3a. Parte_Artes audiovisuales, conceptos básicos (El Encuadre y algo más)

No sé si sabían eso, este es su freno, este nada más tiene ese freno, entonces ya vieron los frenos muy importantes cuando llega un estudio y ustedes agarran esa cámara y la mueven, entonces ya dicen, y este no sabe nada. Así que siempre tenga cuidado. Y si no saben, porque todas las trípodes no son iguales, todas las cámaras, pregunten que es preferible que, ay, mire, ese tonto no sabía esto. Sí, pero no lo sabías una vez. No eres el tonto o el idiota que rompió la cámara o que rompió el trípode.
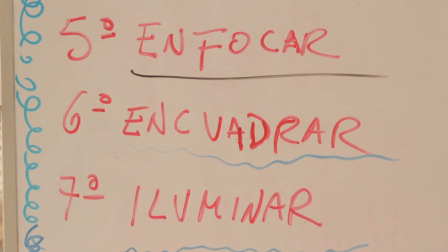Eso sí es una raya para siempre. Encuadrar. A mí no me gustan los encuadres así centrados, simétricos. Sin embargo, hay un director, uno de mis directores favoritos, que él abusa, pues él usa mucho esto de los encuadres simétricos, se llama Stanley Kubrick, y tenemos un enlace aquí, si quieren ver.
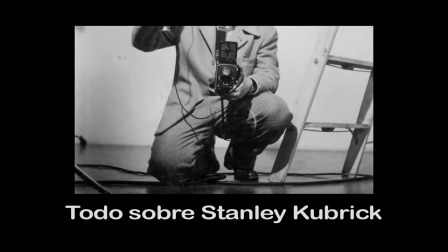Kubrick fue un fotógrafo desde chico, así que la tenía muy clara con todo el tema de la fotografía.
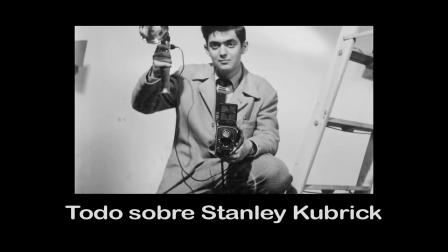Algo muy característico del director era su obsesión con el punto de fuga central, Sus composiciones,
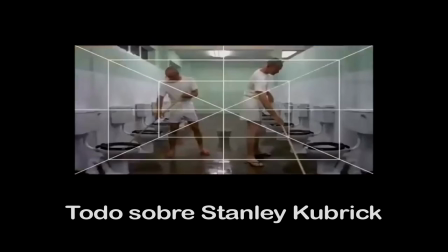entradas o perspectiva frontal en la que la cámara se situaba de tal manera que el punto de fuga fuera central
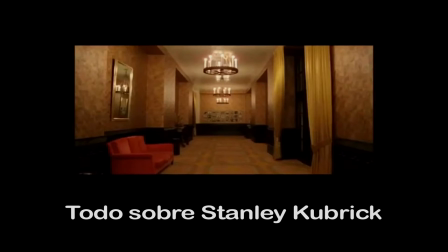Perfectamente central Algo que podemos admirar en casi todas sus películas
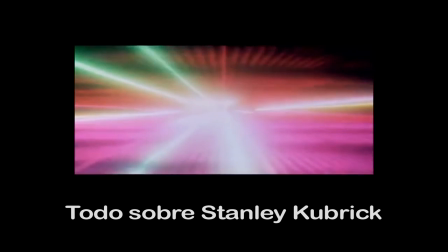Kubrick fueron los pioneros en utilizar la técnica del Steady Camp Un
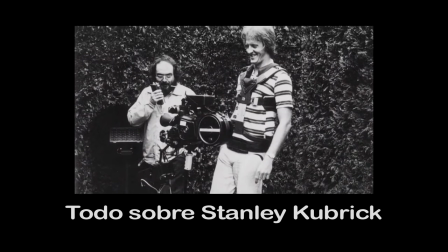estabilizador de cámara que compensa los movimientos del camarógrafo para hacer tomas fijas en
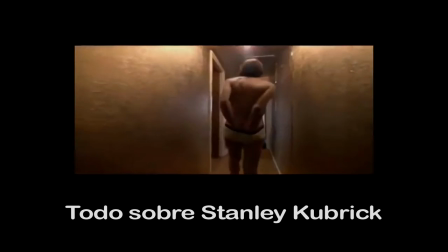movimiento Mostrando imágenes más similares al punto de vista subjetivo del personaje
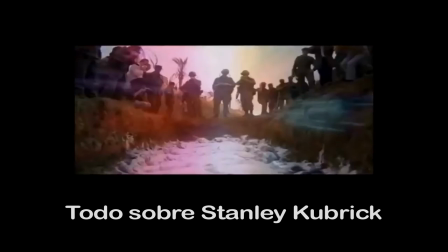Esta técnica permitiría mostrar planos más reales en las persecuciones de los personajes, como es en el caso del resplandor. Encuadre, que es ya la parte artística, yo voy a dejar que otras personas hablen sobre los encuadres.
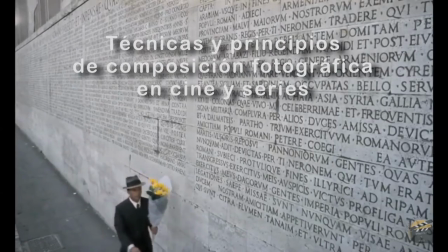La composición es un arte, y como tal su apreciación es subjetiva,
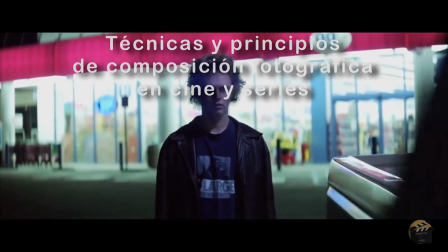pero basándonos en elementos y patrones comunes a través de los cuales los seres humanos percibimos las imágenes,
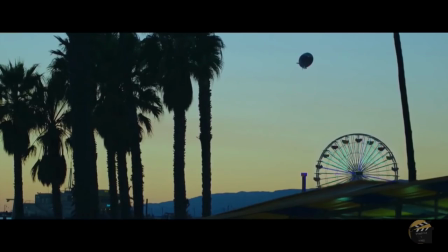hay algunas guías que es bueno conocer y tener en cuenta para saber cómo se arma y equilibra un plano para transmitir una determinada idea
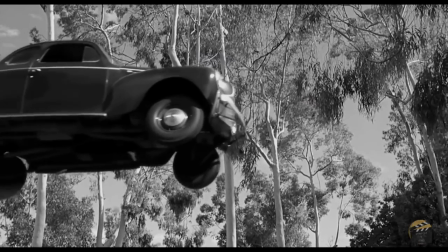o sensación.
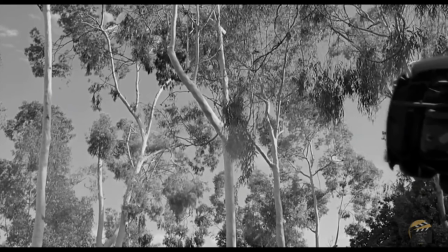Sin duda, uno de los métodos más empleados es el principio de la relación figura-fondo que estableció la psicología de la Gestalt,
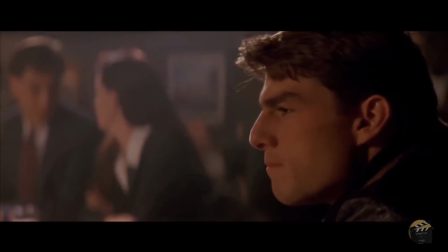el cual dice que, cuando se focaliza la atención en un elemento, se separa conceptualmente la imagen entre un fondo y una figura.
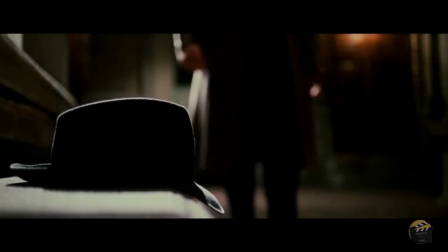Siendo esto último lo que se desea destacar, el centro de interés, que puede ser un objeto, una persona o una parte de la persona.
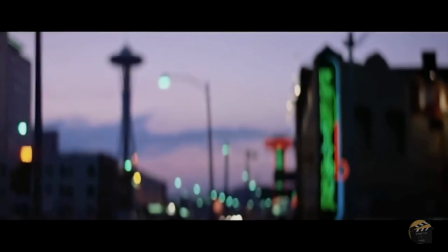Aunque si se invirtiera la situación y se pasara a prestar atención a lo que antes era fondo,
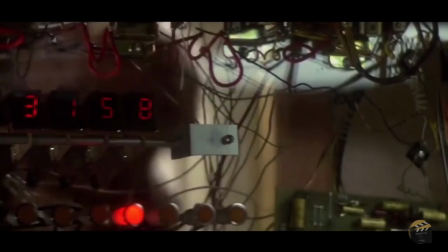éste se tornaría en figura, como de hecho puede suceder cuando hay por ejemplo un cambio de foco.
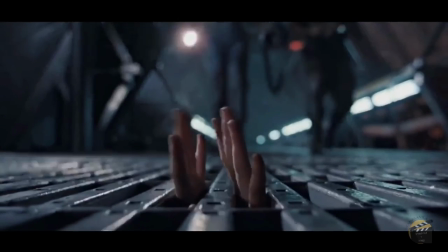Por cierto, hay otra división parecida a la de figura y fondo que puede hacerse bajo el nombre de espacio positivo para referirse
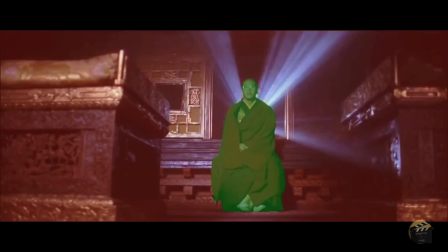al punto de interés y espacio negativo para hacer alusión a todo lo que se encuentra rodeando al punto de interés dentro del cuadro.
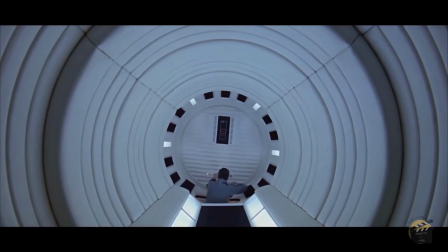A veces se elige ampliar el espacio negativo para darle menos lugar en el cuadro al objeto de interés,
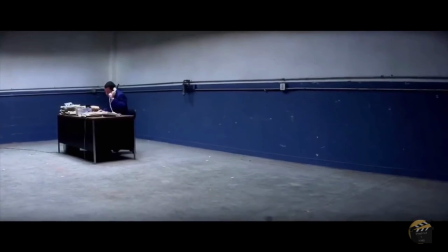para transmitir así una sensación de soledad, aislamiento o calma a través de la imagen.
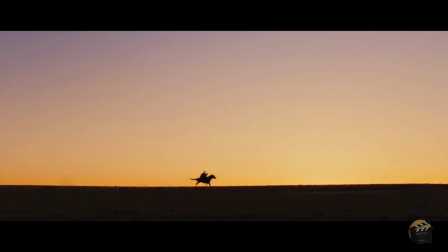Nuestros ojos occidentales, como están acostumbrados a leer y decodificar de izquierda a derecha,
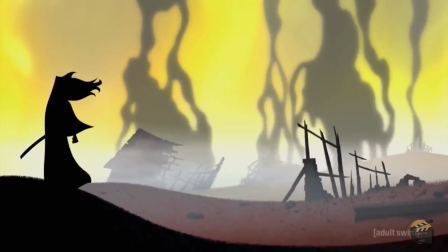si el personaje está compuesto a la izquierda y a su derecha hay mucho espacio negativo, el encuadre puede sugerir que éste tiene un gran camino por recorrer,
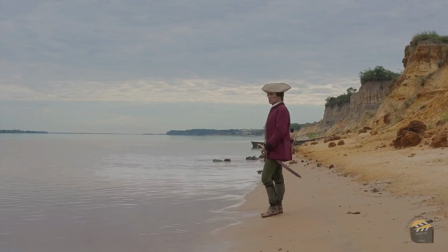como por el contrario puede significar que ya lo ha recorrido si esto se invierte y el personaje se sitúa a la derecha del encuadre. Iluminación señores, seguimos con iluminación.